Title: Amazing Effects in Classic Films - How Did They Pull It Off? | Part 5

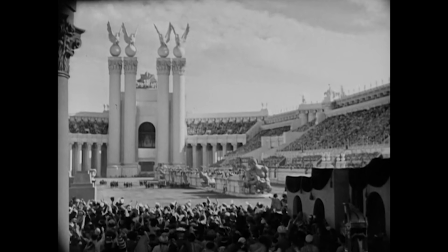(4:09)
But the big issue is that the sequence needed to take place in a massive coliseum, and MGM did not have the budget to build that full thing.
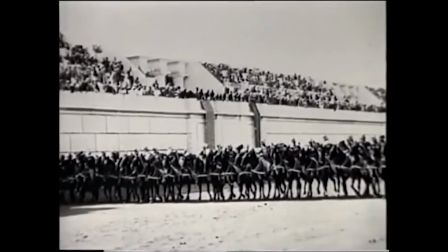(4:17)
So they built the first half, and like we saw in the last film, they used hanging miniatures to fill the rest. These hanging miniatures were placed about 12 to 15 feet away from the camera and lined up to blend in with the full set for a seamless extension.
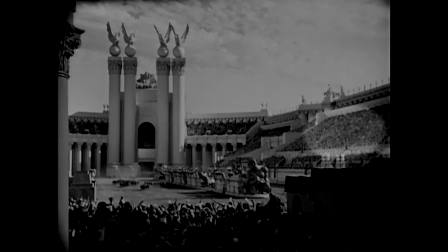(4:29)
To add life and movement to the crowd in the miniature,
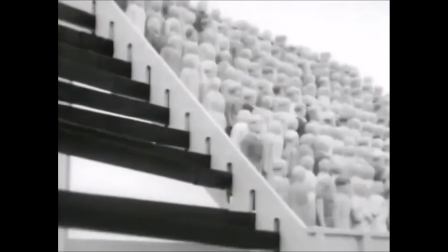(4:32)
the art team used dolls that were mounted on rods that would then be operated to go up and down on the openings of the side of the miniature.
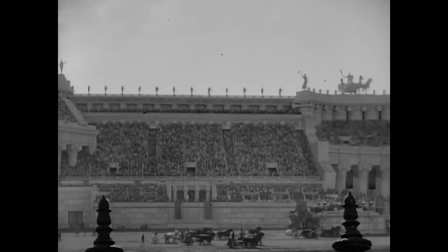(4:39)
But also, with the miniatures hanging, it allowed the camera operators the freedom to pan during the filming to really sell those expansive shots.
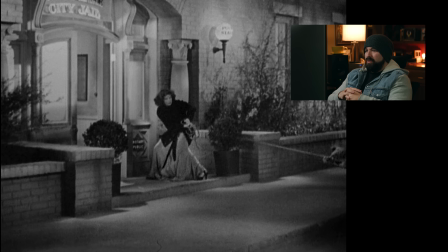(4:48)
Oh, these are old. These are old. This is before PETA got involved in film.
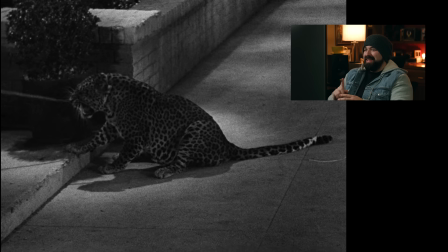(4:54)
Okay, the leopard she's actually pulling is definitely real.
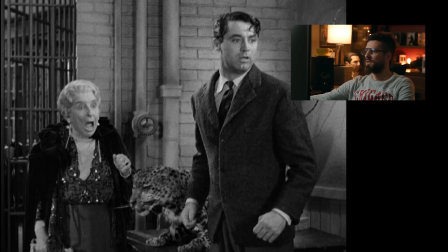(4:58)
I mean, the leopard when it's in there is real, but it's not necessarily with the actors because you can see the rope.
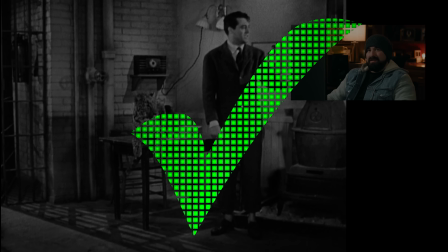(5:04)
Oh, yeah, because you can even see the rope. Optical printing. Filming with animals can be tricky, especially when that animal is a leopard.
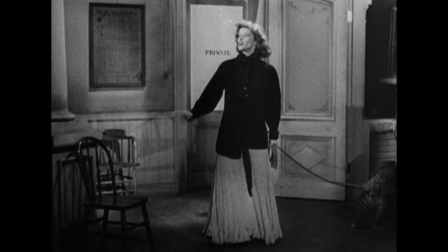(5:13)
So for the 1936 film Bringing Up Baby starring Katharine Hepburn, they had started production with Hepburn and the leopard named Nisa acting together,
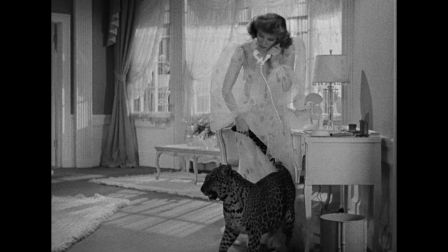(5:21)
which you can still see in a few scenes like this one where Hepburn is walking around her bedroom.
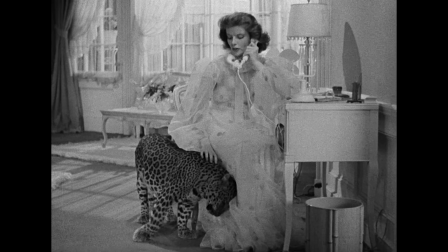(5:26)
They sprayed some perfume near Hepburn's knees so that Nisa would rub against it and make it look like an affectionate greeting.
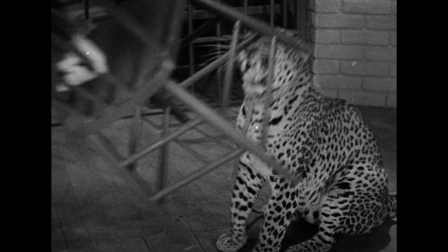(5:32)
But after some safety concerns with the leopard swinging at Hepburn's robe, the filmmakers had to come up with ways to keep the two apart while appearing together.
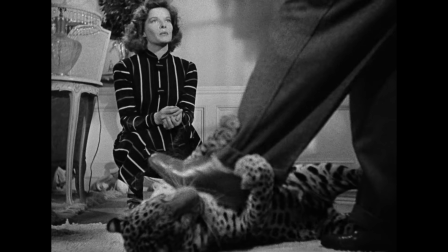(5:40)
So they used glass partitions, which is very clear in this shot here. If you pause, you can see all the reflections wrecking the effect.
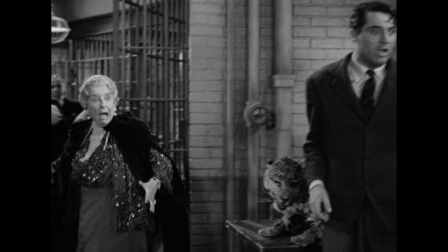(5:46)
Then there were stand-ins, puppets for moments where it lives more in the background, rear screen projection, like in this moment here in the jail,
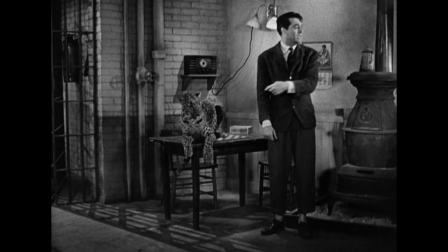(5:52)
or more impressively, this shot in the car, and a lot of split screen like Josh and Justin both clued in on with this moment here, which, I mean, wasn't the most effective in the film, but there are plenty in the film that were very impressive with moving splits.
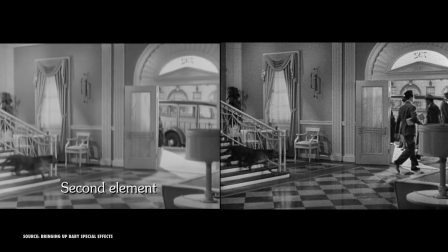(6:06)
There's a great video on Vimeo, link in the notes below, that shows a lot of this,
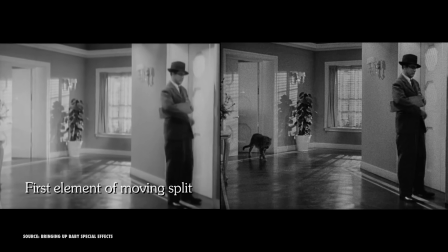(6:10)
including the different elements before they were composited together, like here with the shot of Grant, then the leopard,
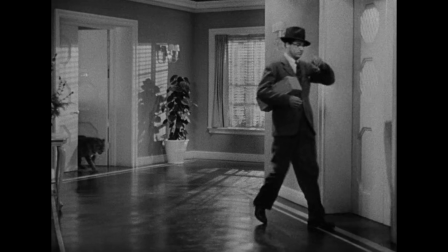(6:16)
and then Hepburn. In the end, an optical printer was used to combine these shots with the moving mats.
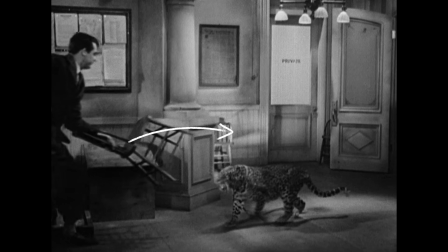(6:22)
And you can clearly see the moving split we're talking about here as the leopard moves forward. We're only halfway through, but let's pause and thank today's sponsor, which is iVanky.
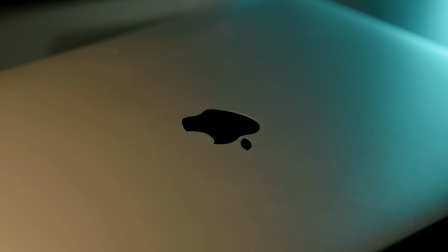(6:29)
I have a MacBook Pro M1 and I love it, but the problem with this Pro laptop is what everybody complained about when it came out.
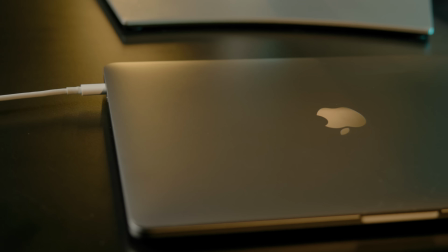(6:36)
Only 2 USB-C ports, which is how you charge it as well. So if your battery is low, you have 1 USB-C port.
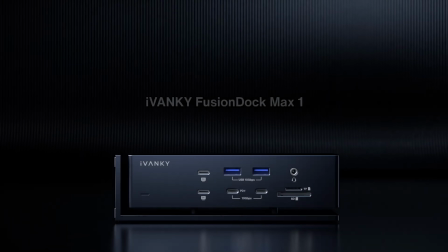(6:43)
And if you want to use a monitor, it gets even trickier. So I've always had to use docks, and this one, the Fusion Dock Max 1 from iVanky, is the best that I've used by far.
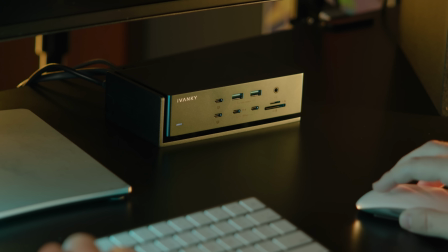(6:52)
It's sleek and looks good on my desk, and it's loaded with ports.
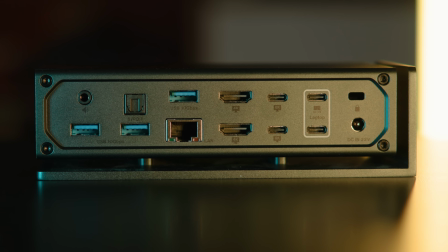(6:56)
Multiple USB-C and USB-A, HDMI, optical audio, Ethernet, line in and out, SD card, and micro SD card.
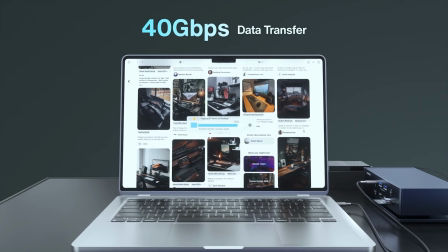(7:04)
The amount of cable fumbling this has taken out of my life is just glorious.
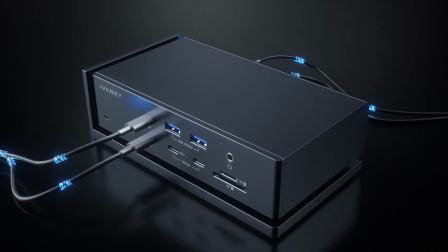(7:08)
I'm constantly needing to connect multiple drives, speakers, ingest footage from cards, and so on. So while I do love the ability for multiple monitors that this can do, which is up to 4 with 3 of them at 6K,
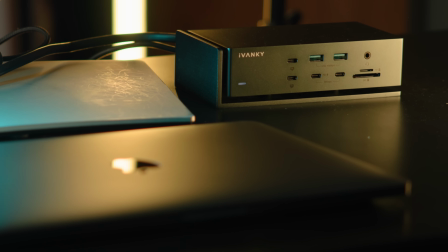(7:20)
the main thing for me is the connectivity and saving from juggling that I always have to do.
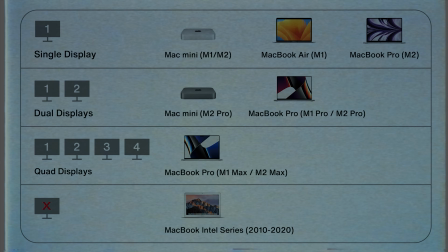(7:24)
I will say the Fusion Dock Max 1 is not compatible with the Intel MacBook Pros or any PC, Windows laptops, or Chrome laptops.
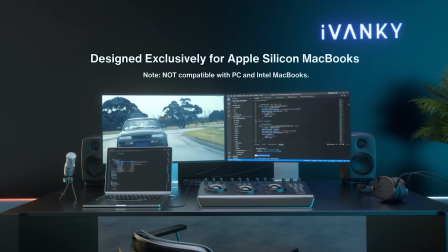(7:32)
This is specifically for Apple Silicon MacBook users like me.
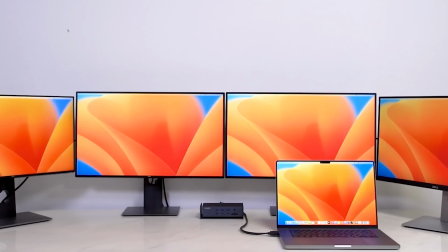(7:36)
And like I said, it supports quad displays, making it the first and only docking station to champion a quad display MacBook setup,
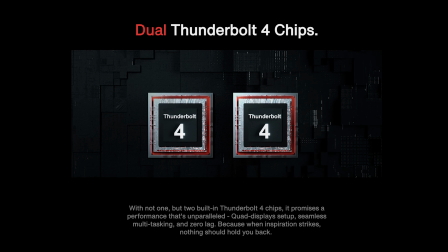(7:42)
and you have dual Thunderbolt 4 chips to provide enhanced performance and versatility for various tasks,
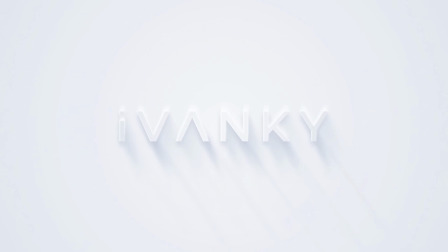(7:48)
making operations faster and more powerful. So if you're needing something like this, check out the link in the notes below.
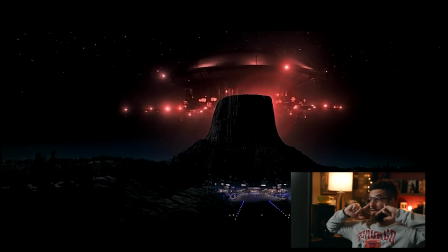(7:57)
There's some real elements to the ship, but I'm pretty sure this was all green screen, right? And then they just, didn't he build a miniature?
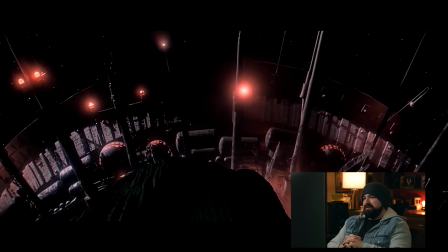(8:08)
He's pissed. So cool, dude. Definitely miniatures. Didn't he build a miniature version of this saucer?